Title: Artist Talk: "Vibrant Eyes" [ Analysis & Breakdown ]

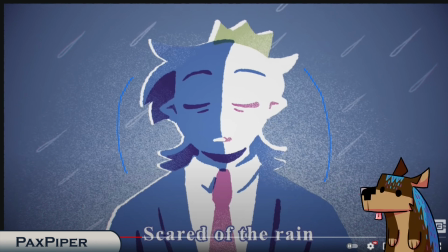[32:45]
So he's taking calm breath, he's trying to calm down, but this noise behind him is increasing directly. This noise is an indication, I think, of the chaos in his head. Just the noise in his head, almost.
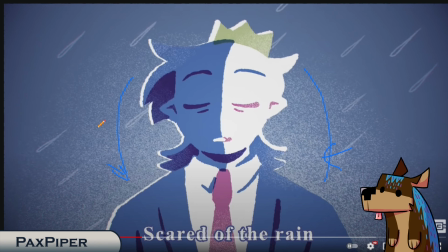[33:00]
So the static and the grain, the noise, which is called, is the symbolization of the noise and static in his head.
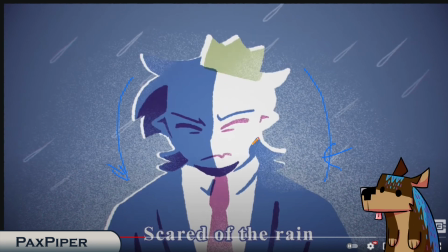[33:07]
So when we keep going, we get that sort of, he's still stressed, his eyebrows go down. We get that more of the anxious feeling here. Again, the rain's coming this way, but he's more of like a straight line here, so it's kind of off-putting again.
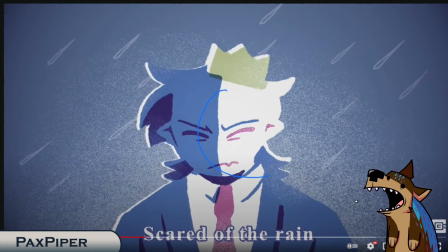[33:26]
We get this sort of movement like this, opposite to where the potion bottle was moving.
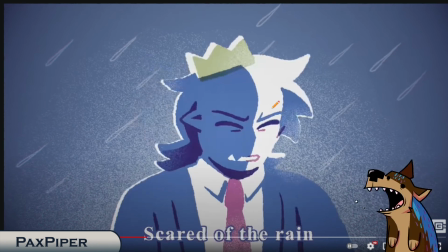[33:32]
That flick of the head up, him trying to calm down, but can't. So then we get the line version.
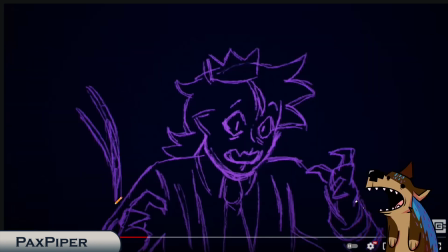[33:38]
The line version of the purple, which is the Enderwalk. So it's unsettling with the line version and that very dark sort of trapping color again. That just flashes,
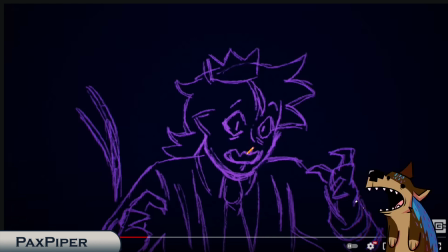[33:50]
sort of indicating the sort of scared version that we're trying to avoid or trying to get at, whichever one. But you see the lines again. Lines bad. Fades. Ranboo is in the same spot.
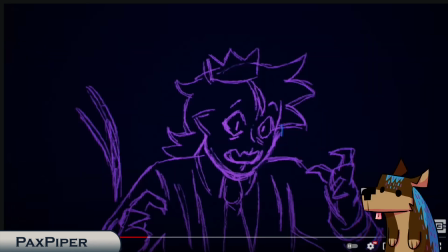[34:06]
So if we wanted to go back, he's calm. We get this sort of Ranboo in this spot, right? His hands are up. He has claws. We kind of understand that.
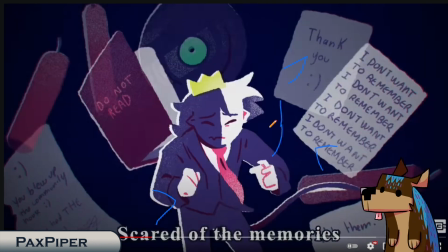[34:17]
So then when we fade to here, it's a very easy transition to fade into this. It almost looks like he's in the exact same pose, but now it's normal. What I did notice is, TNT and disc seem to be moving on the same layer, while the notebook and the pages seem to move on a different layer.
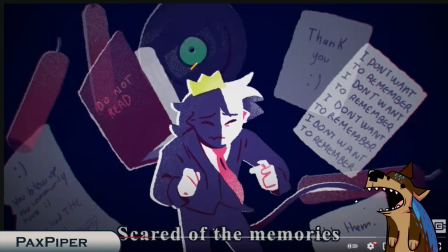[34:34]
So that is very interesting of what he feels like he can control and what he can affect versus what he can't affect, being the discs and the TNT. This is going to be recycled animation right here with him in the tail. This is very nice animation. I actually love these sort of like
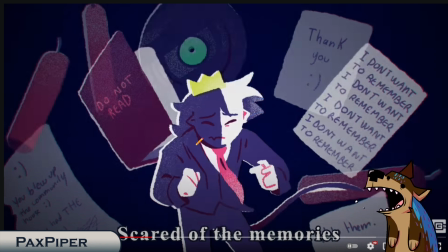[34:51]
background shots with him being animated in front with the background shots of things moving in the background. That's probably my favorite part of this whole thing. Again, with the hands being shapes, just indication. We get the first indication of hair here, but even that is like very minimalistic.
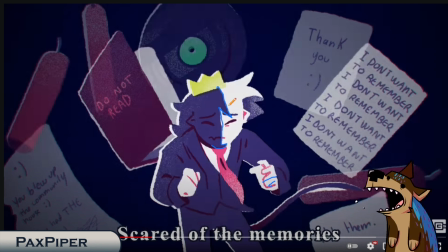[35:07]
You still, like, there's no hairline here, but you understand that, oh yeah, there's hair here. You know, you there's no hairline here, but you understand, oh yeah, hair. So that's very interesting.
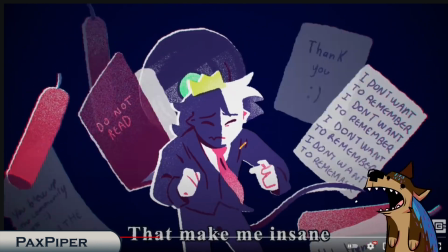[35:17]
So yeah, we get that movement, and it fades. The panic room.
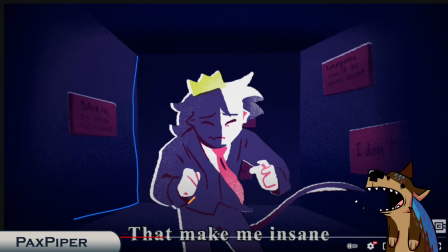[35:22]
So what happens here is these walls and the floor are very grainy, but then this back wall and this top wall, or the top ceiling, is not. This is all gradient, but it also is slightly skewed. So you kind of feel that unsettled feeling again.
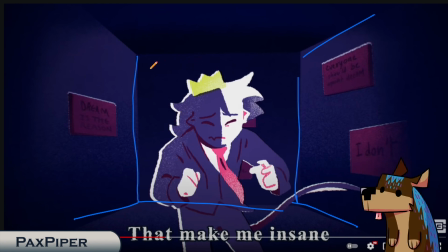[35:39]
It's not straight back. It's slightly skewed. It's not like a perfect trace back. And you get that sort of grainy on the walls, sort of the unsteadiness of the room. You got the unsteadiness of Ranboo on the side with the grain. And then we get the line.
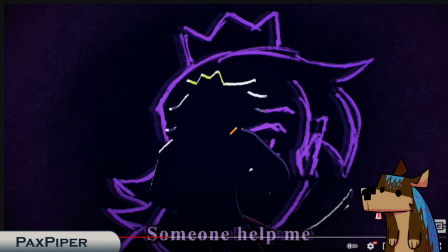[35:58]
So he is completely blacked out. Our shapes are completely blacked out. And the line comes in and he is turning this way sort of to look at Ranboo and look at us as the viewer. We get this nice grain on the side of pointing inward. So we're focusing on this bright purple.
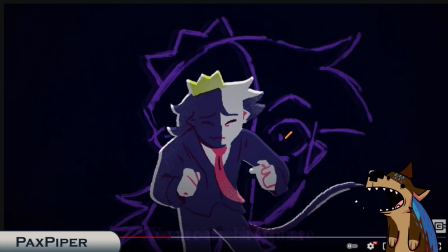[36:17]
It is also very unsettling because it is the only line. And then it fades out with the line and we get fade back out to the shapes.
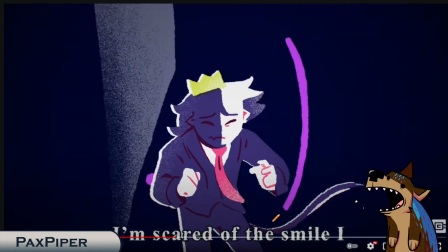[36:26]
And then we get this nice flip. I love this page flip. Can we just appreciate this page flip?
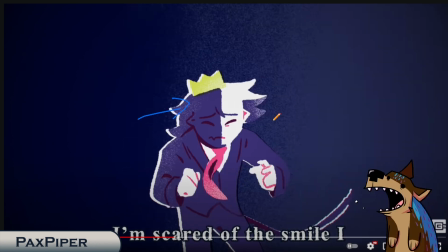[36:33]
We get this grain coming this way and we flip it, right?
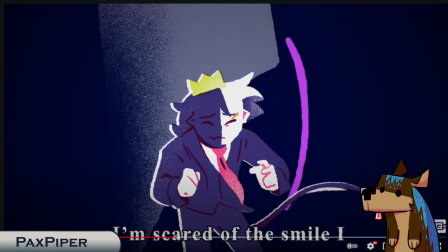[36:39]
And it's just a beautiful page flip. Coming this way
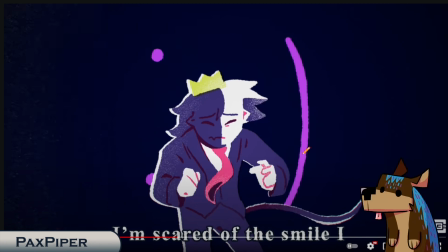[36:45]
to this sort of same color as the Hinderwalk Ranboo, sort of line dream smile.
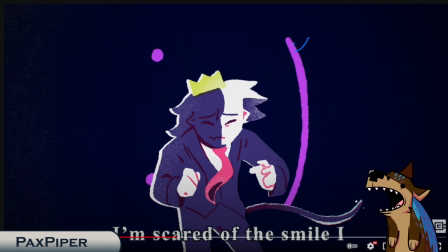[36:52]
We have now associated, our brains have associated this color and this animatic to being unsettling.
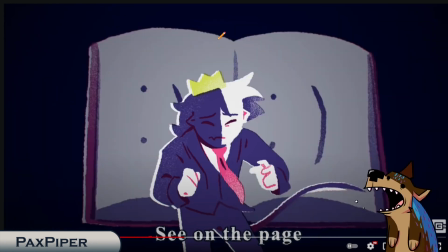[36:58]
So when we see it, we're like, oh no, that's bad. And then we get this book, which we now are like, oh, smiley face bad. We've got this book and it slightly spins. So whenever something's not static, like Ranboo here is being a little static, just staying in the same spot.
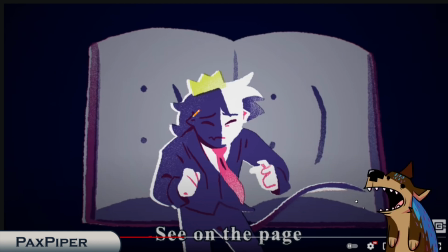[37:16]
He feels steady, even though everything around him is unsteady. We get this sort of like, oh, he's holding out. Oh, he's okay. He's fine. He's fine. He's fine. Everything's okay. But everything around him is unsteady, especially this book who spins, which is fun.
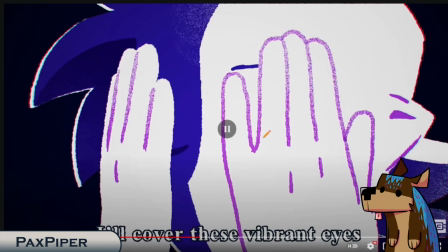[37:30]
And then he starts to fade out. And we get this covering the vibrant eyes.
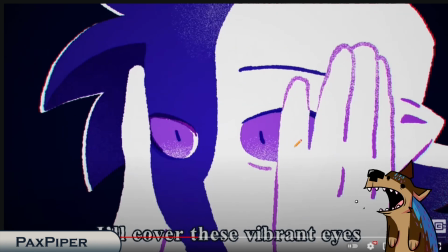[37:36]
So, roll credits, right? And we have this sort of moving inwards, closed off. We get the idea that this is Enderwalk. We cover the eyes.
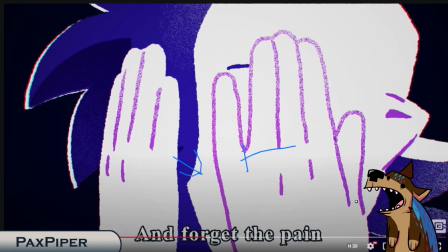[37:48]
And then we're going to forget the pain. So this is forgetting.
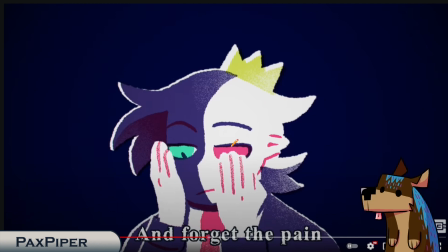[37:54]
Kind of closes in on himself. Then we zoom out to non-Enderwalk Ranboo. And he's pulling his hands away. But it's more of like, he's going to get like a very confused expression where he's like, I didn't want to remember that.
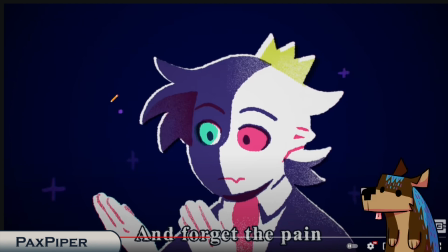[38:11]
Little sparkles. Nothing in the background here is grainy, only Ranboo is. So it's kind of that unstable sort of feeling within him. And his hands are very grainy in this.
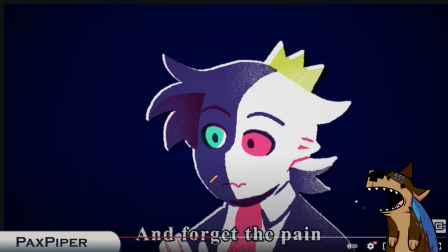[38:23]
Sort of the story between the hands and the eyes. Because we get this and he kind of forgets.
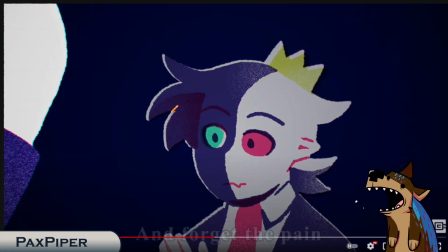[38:29]
But then we get Enderwalk Ranboo getting his hand swiping across the page. And he now Enderwalk Ranboo, instead of normal Ranboo covering Enderwalk Ranboo's eyes, it is Enderwalk Ranboo covering normal Ranboo's eyes. Right here, and they cover his eyes.
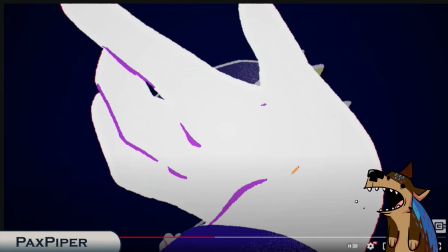[38:48]
We get that nice white shape. We understand this is a hand, and we just follow this up.
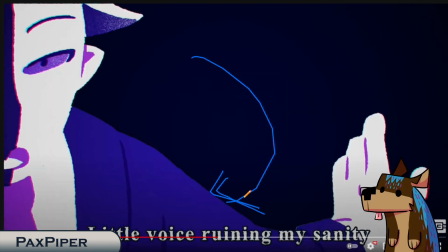[38:54]
It's very simple. We just follow that up, and we follow it up further up the arm to the eye. We're like, ooh, nice eye. I like your eyes, sir. We just stay on the face here.
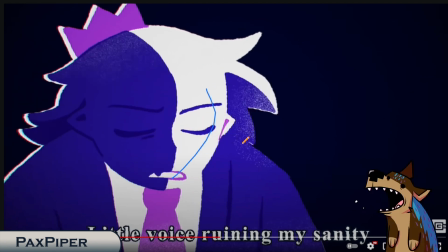[39:05]
This is I very like this next scene. We get this sort of hunched over, kind of like he's tired expression, like he's tired of fighting for control, but he's still doing it.
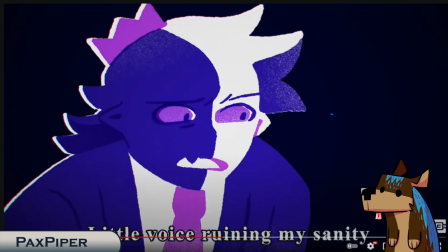[39:19]
Kind of this pissed off. You get his eyes looking this way, so we know we're probably going to be here next.
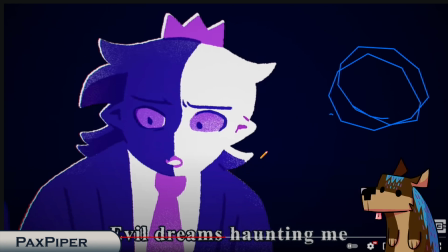[39:25]
Sock does the same thing as they did with before with normal Ranboo, but with Enderwalk Ranboo. So that same sort of thing, not as closed off.
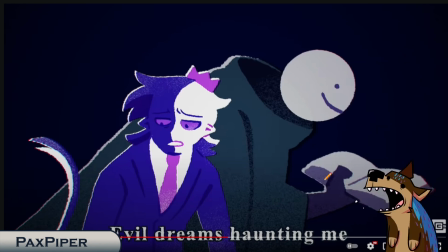[39:33]
And this is honestly one of my favorite interpretations of character dream. It reminds me of the Owl Lady from Song of the Sea. That was always really freaky to me, the character design for the owl mother or whatever in Song of the Sea.
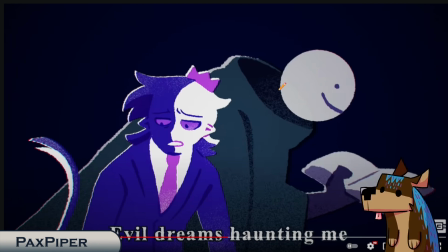[39:48]
And this is what their dream reminds me of. And seeing that is really freaky. I'm gonna not, if you haven't seen something to see in that animation, yeah, it's amazing. But the owl mother is crazy creepy. And that's kind of what Dream reminds me of here.
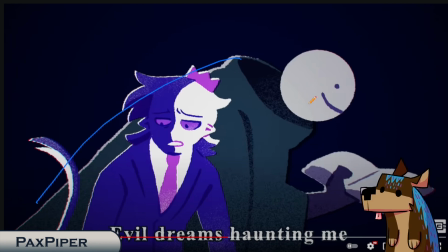[40:05]
Kind of, I think it's mostly the hunched over, like, creepy smile, like, creepy face. You get Enderwalk Ranboo, he looked up here, so you kind of focused here. So when he looks away, you're kind of like, oh shit, and you kind of are looking more at this because they don't do as much as the job to focus you here, but you kind of
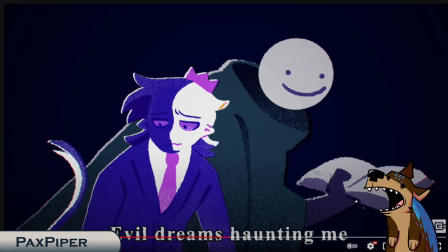[40:24]
focusing on Dream, kind of looking back. You understand that he's looking back at Ranboo just because of the slight tilt and the grain.
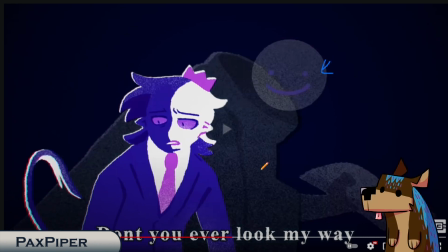[40:32]
This being unstable, both of them being very unstable, and you get that smile again.
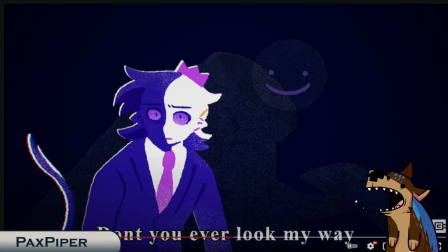[40:39]
It's a very interesting smile. It's all over. Enderwalk Ranboo kind of being paranoid by the smile, not gonna lie. He's like, oh no, I've done it again. He's gonna murder me, and Dream's like, yep, I am. Just not in the way you expect. I like the shape here, very nice shape.